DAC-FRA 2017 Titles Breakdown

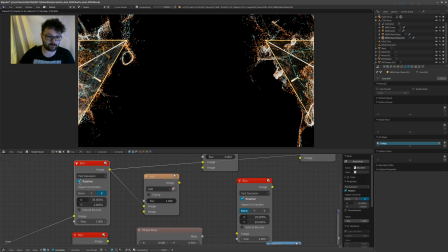(40:03)
I set it to fast Gaussian, and I always turn on this little relative switch because it's relative to the size of your canvas.
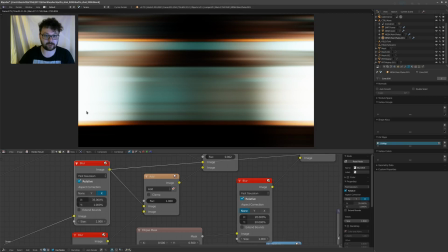(40:11)
So 35% will stretch it like 35% of your canvas or something like that. I'm just used to using it this way. If you turn it off, you could just do it like this if you really wanted to. But the most important part is that you don't, even if you get these really streaky things, if I set this to 0, you're gonna see you get these lines, and I don't really like that. I like to blur them out in the y-axis a little bit as well.
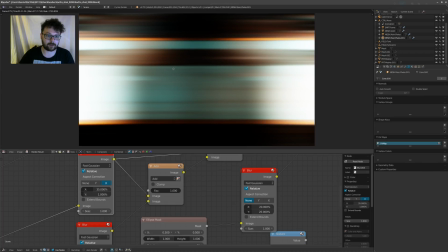(40:36)
So you get, yeah, you get nice sort of softer blurs and things like that.
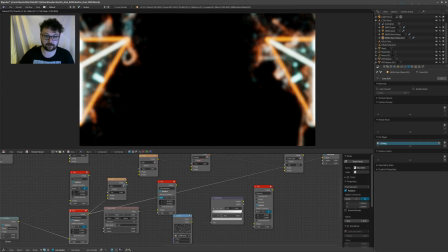(40:41)
And then the second one, let me have a look here. It's just a blurred version of it. So I just blurred it out a little bit. And then I brought these two together. Let me make sure that I get it here.
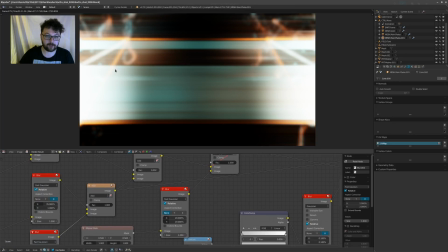(40:53)
There we go. And this is basically the image that I'm overlaying.
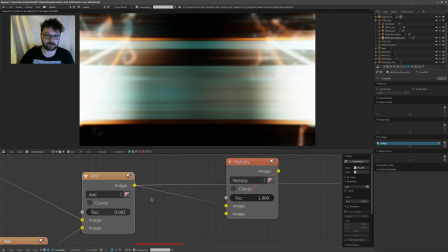(40:57)
But what I'm doing is, once I've overlaid it, all I'm going to do is just bring the factor down to like 0.002.
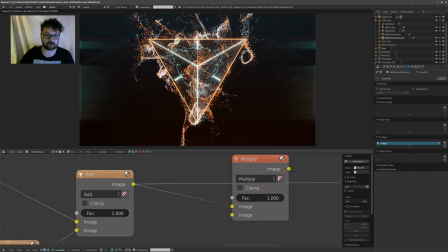(41:05)
So if I set this to 1, then it's going to get like crazy overblown, and you know, you're not really going to be able to look at it. But just by using a really, really low value, all of a sudden I filled up all this negative space with these interesting looking things.
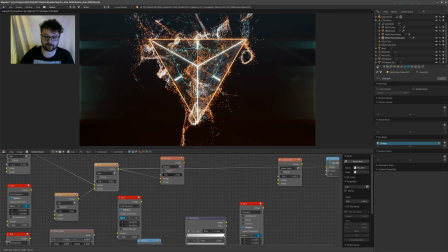(41:18)
Then the next thing I'm going to do, let's see, I think it's just adding a bit of a vignette. Maybe over here, there we go. So I'm going to turn that on, and yeah, just darken those down a little bit.
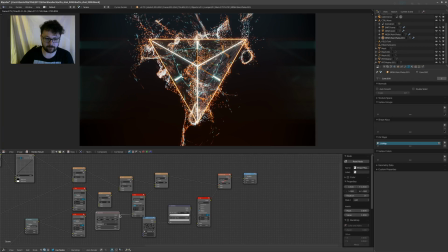(41:34)
So this is a trick I'm sure I've shown before somewhere, but again, all it is just that ellipse mask.
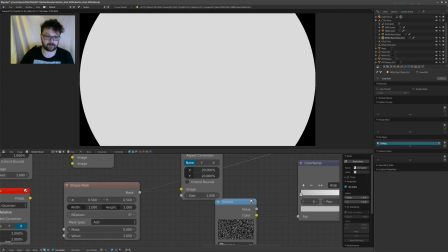(41:43)
So I just make a circle, set in the middle with one height 1, and you basically get that ellipse mask.
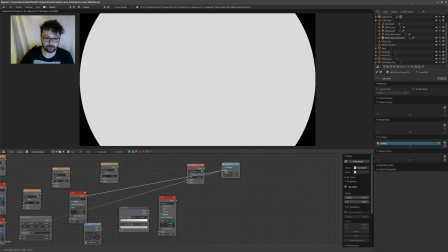(41:49)
Very simple. Blur it out. There we go.
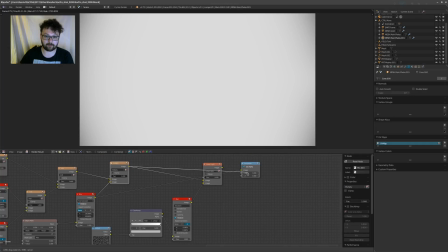(41:54)
And I tend to blur it quite heavily so it's not completely black, and then multiply it over the image with a color mix node, and basically that's all it does.
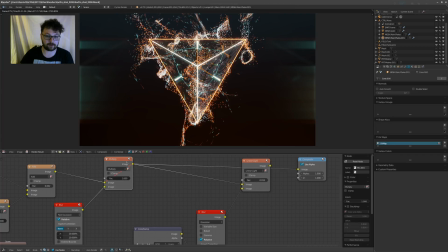(42:02)
So vignette, you can do this in pretty much any compositing application. And it's just the reason I do it is just so the effect is still visible, but your focus is still in the middle. Because if this stuff is too bright, people are going to be looking at this and they're not actually going to be looking at your final image.
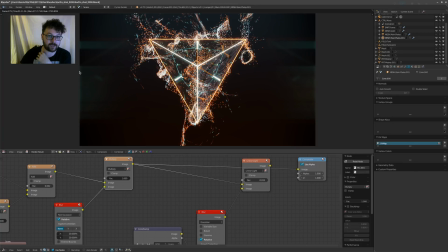(42:18)
By the way, here you can see what I was saying. So here you actually see the blurred out version of it as well. And yeah, it's just that translated. And this compositing stack, I basically reused over and over in pretty much every shot and just tweaked it a little bit here and there wherever needed it.
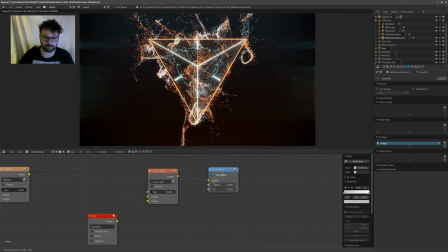(42:35)
Maybe turned some things on and off depending on what I needed. Because I have this last step that I do, and I'm just going to set this to 1.
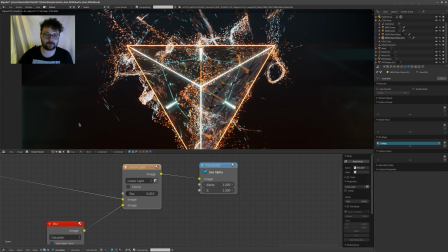(42:43)
And if I unmute this node, you're going to see put a really fairly heavy grain on it.
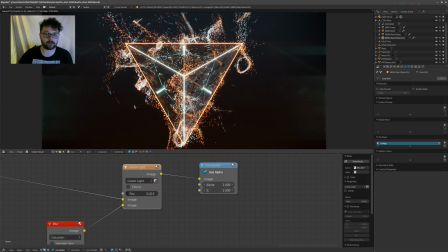(42:49)
So the reason I like to use grain is because generally it just brings your whole image together. The most important thing about when you're doing CG stuff is that nothing is ever like razor sharp, depending on your image. Obviously, if you're doing ArchViz and they want like a super sharp, mega high res image, great.
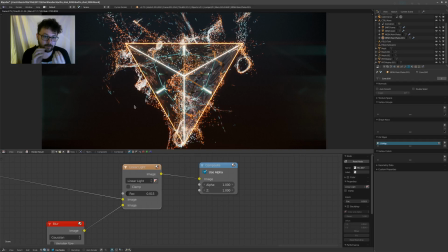(43:09)
But if you're doing animation and it looks too sharp, it's going to look fake in CG very quickly. Now, obviously, this stuff, it looks CG because it's almost, you know, you can't really do this in real life, but there's something to making it look like it was shot on a camera.
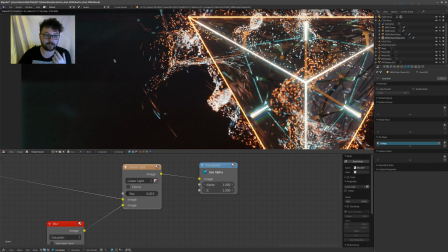(43:23)
And one of those really important elements is grain. So there's a really quick and easy way to do this in Blender.
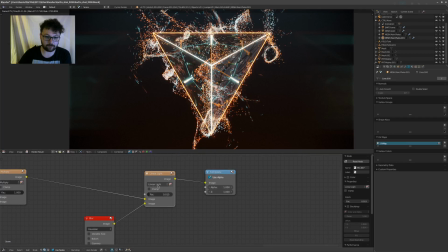(43:31)
I use the linear light for this, but you can use screen or whatever looks best depending on your scene. But if you go into your textures node down here and you go into the world textures, what you can do is you can actually create a new texture in here.
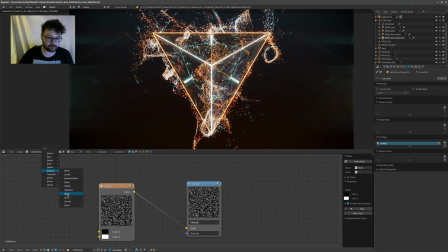(43:48)
And if you use the noise pattern in Blender, let me plug it in, for example. The cool thing about it is, I'm just going to skip through every frame. It changes every frame, so it's just like static noise, like on an old television or something like that.